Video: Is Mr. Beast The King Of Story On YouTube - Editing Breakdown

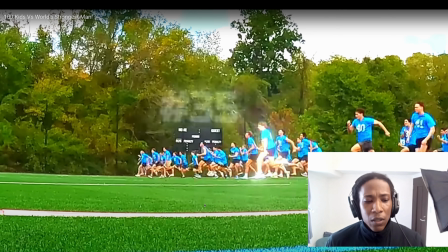I think that they may have done some of the wild voice here. I know that a lot of YouTubers do that for themselves. When I had my YouTube channel, I did it as well. So what you're hearing, you can move things around. You're controlling time and you're controlling people's limbic system.
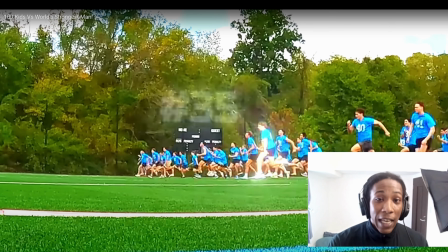So move anything, anywhere you can get away with it to make the story more emotionally engaging.
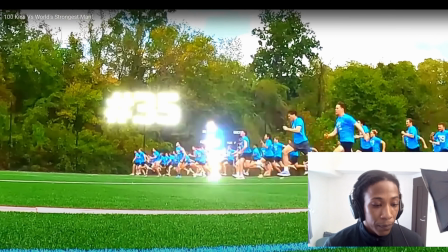That's the point I'm getting at.
Wait, 35! 35 is gaining on her!
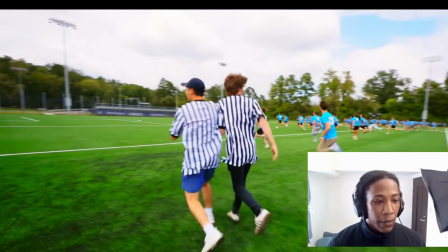Bro, she's speeding up, she's going faster! Oh my god! Oh, look! Woo. Oh, she was first!
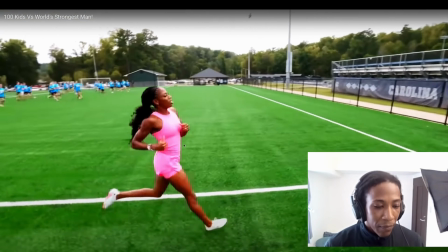Oh my gosh! Yeah. Whoa!
Very, very satisfying.
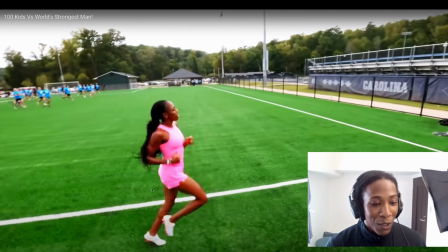As the music changes here, I want to just point that out. They don't miss a beat.
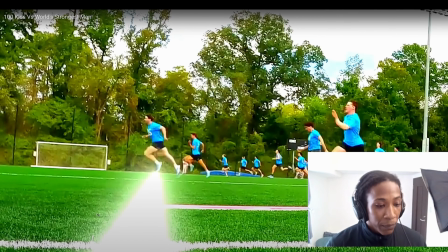Oh, she was first! Oh my gosh! Whoa!
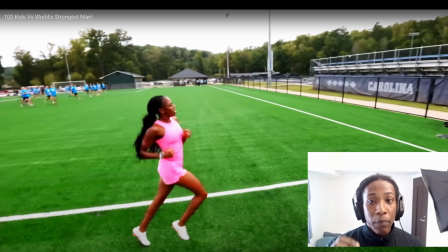The camera flashes, we hear the final sound of the tension building sound they were playing, and it goes immediately into the reward.
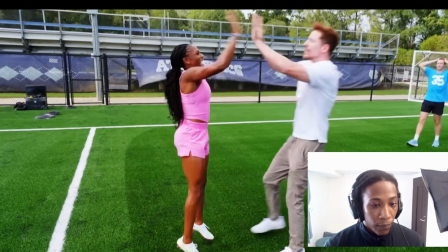You won! Shocker, you won! 35! You are actually not too far behind!
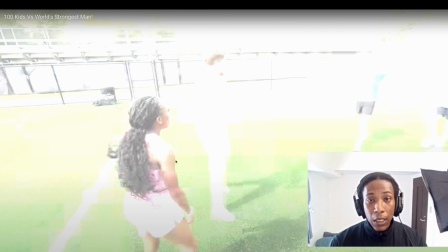So now this is the end, right? The middle, beginning, middle, end of every single time they introduce a person, every challenge. If you're doing one of those dating game shows, every time there is a new challenge, we're at the middle, or every time there is a new challenge, there is a new beginning, middle, and end.
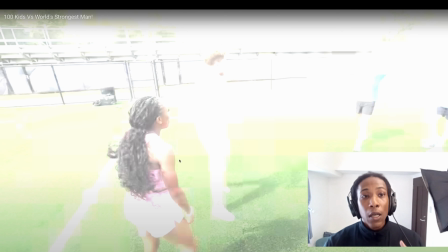We're always consistently introducing mini stories inside of the story. It's never just one consistent thing. It's story A, story B, story C, story D, that all together make up one overarching story.
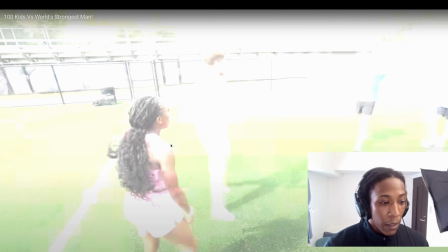And we need to be aware of that as well at all times as editors. But now we've entered the end of this chapter, and let's see how that's going to play out.
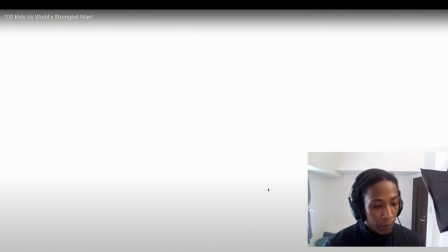Good job. I saw you. Great job. Wait, do you do track? No. Oh, you probably should.
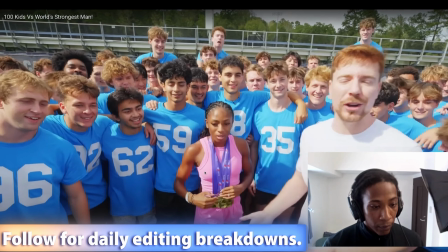Shocker, the fastest woman in the world is very fast.
Let's go to the next bit.
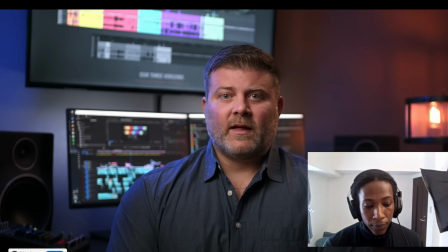If you want to learn how to edit really well from professional Hollywood editors, we're going to show you the stuff that nobody else is teaching.
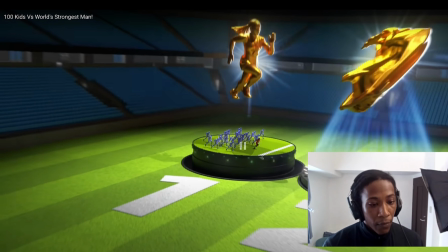For our next challenge, we have the Okay, this is an amazing graphic,
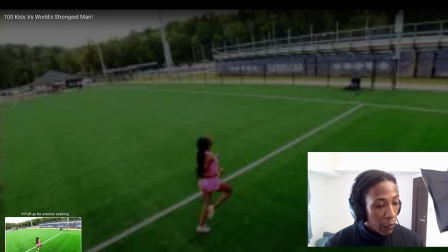but we need to go back just a bit for the study session here.
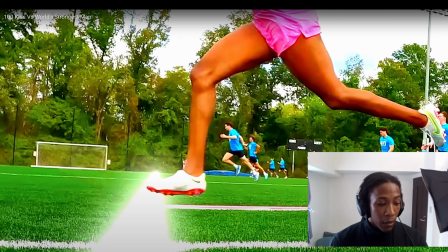So the end of the middle segment of this section in the story is the payoff. At the end of the middle, we get the payoff, which is her crossing, and the payoff is
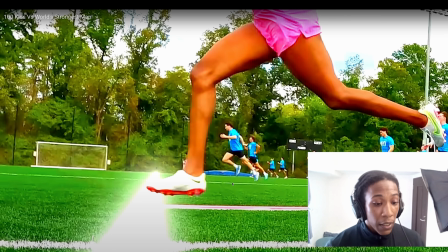we're told that we've received the payoff by the music changing into that kind of upbeat, you know. first!
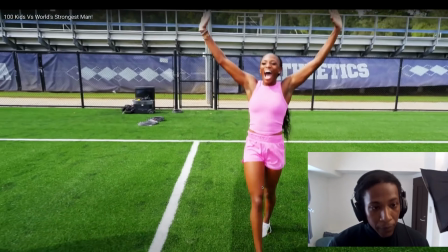Oh my gosh! Whoa!
Here. And her scream is also a sign of the payoff.
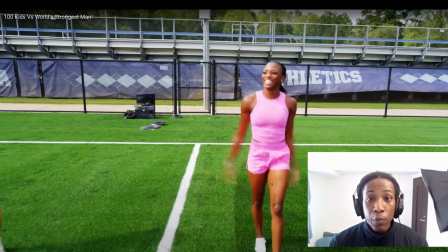You know, this is dopamine. Here is some dopamine for your brain for going on this journey with us.
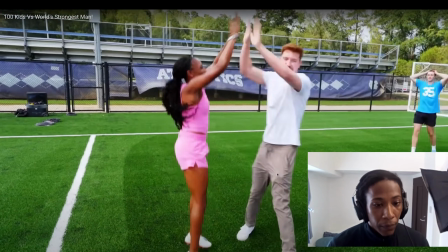You won! Shocker, you won! 35! You are actually not too far behind!
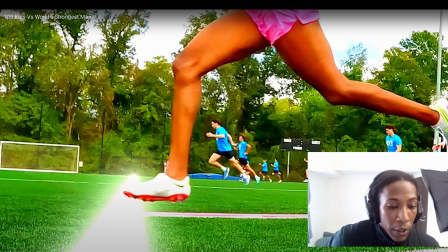Good job. I saw you. Great job.
And now, as they're going through the end of this segment, which is something that I struggle with when I'm trying to teach myself how to edit my own videos, it's that middle section.
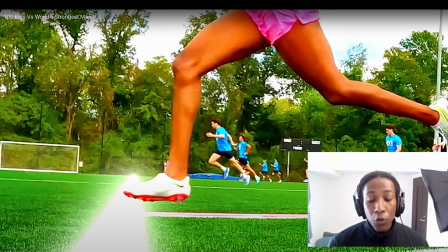It's really and truly about figuring out how to wrap up without making it too long and drawn out, but also keeping the fun and the momentum there while you transition into the next beginning chapter.
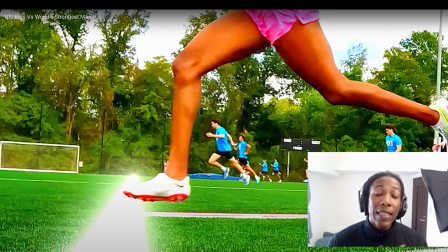In a narrative, it's a lot easier to do. In dating game show type things, it's a lot easier to do. But if you're doing like this type of game show, you need to give the audience a moment to breathe, right? So you're getting a moment to breathe after the intensity of the middle,
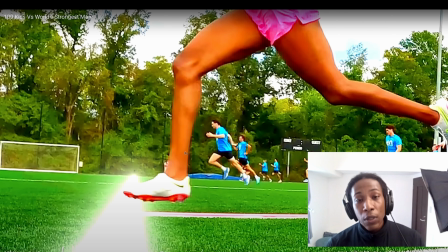but you want to keep the momentum, and that's why they do it so well. That's why their retention is probably through the roof on almost
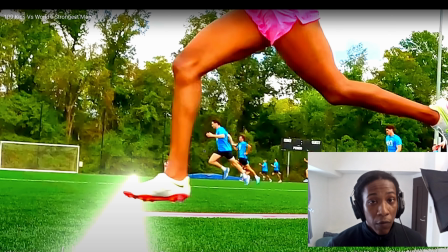every video. Wait, do you do track? No. Oh,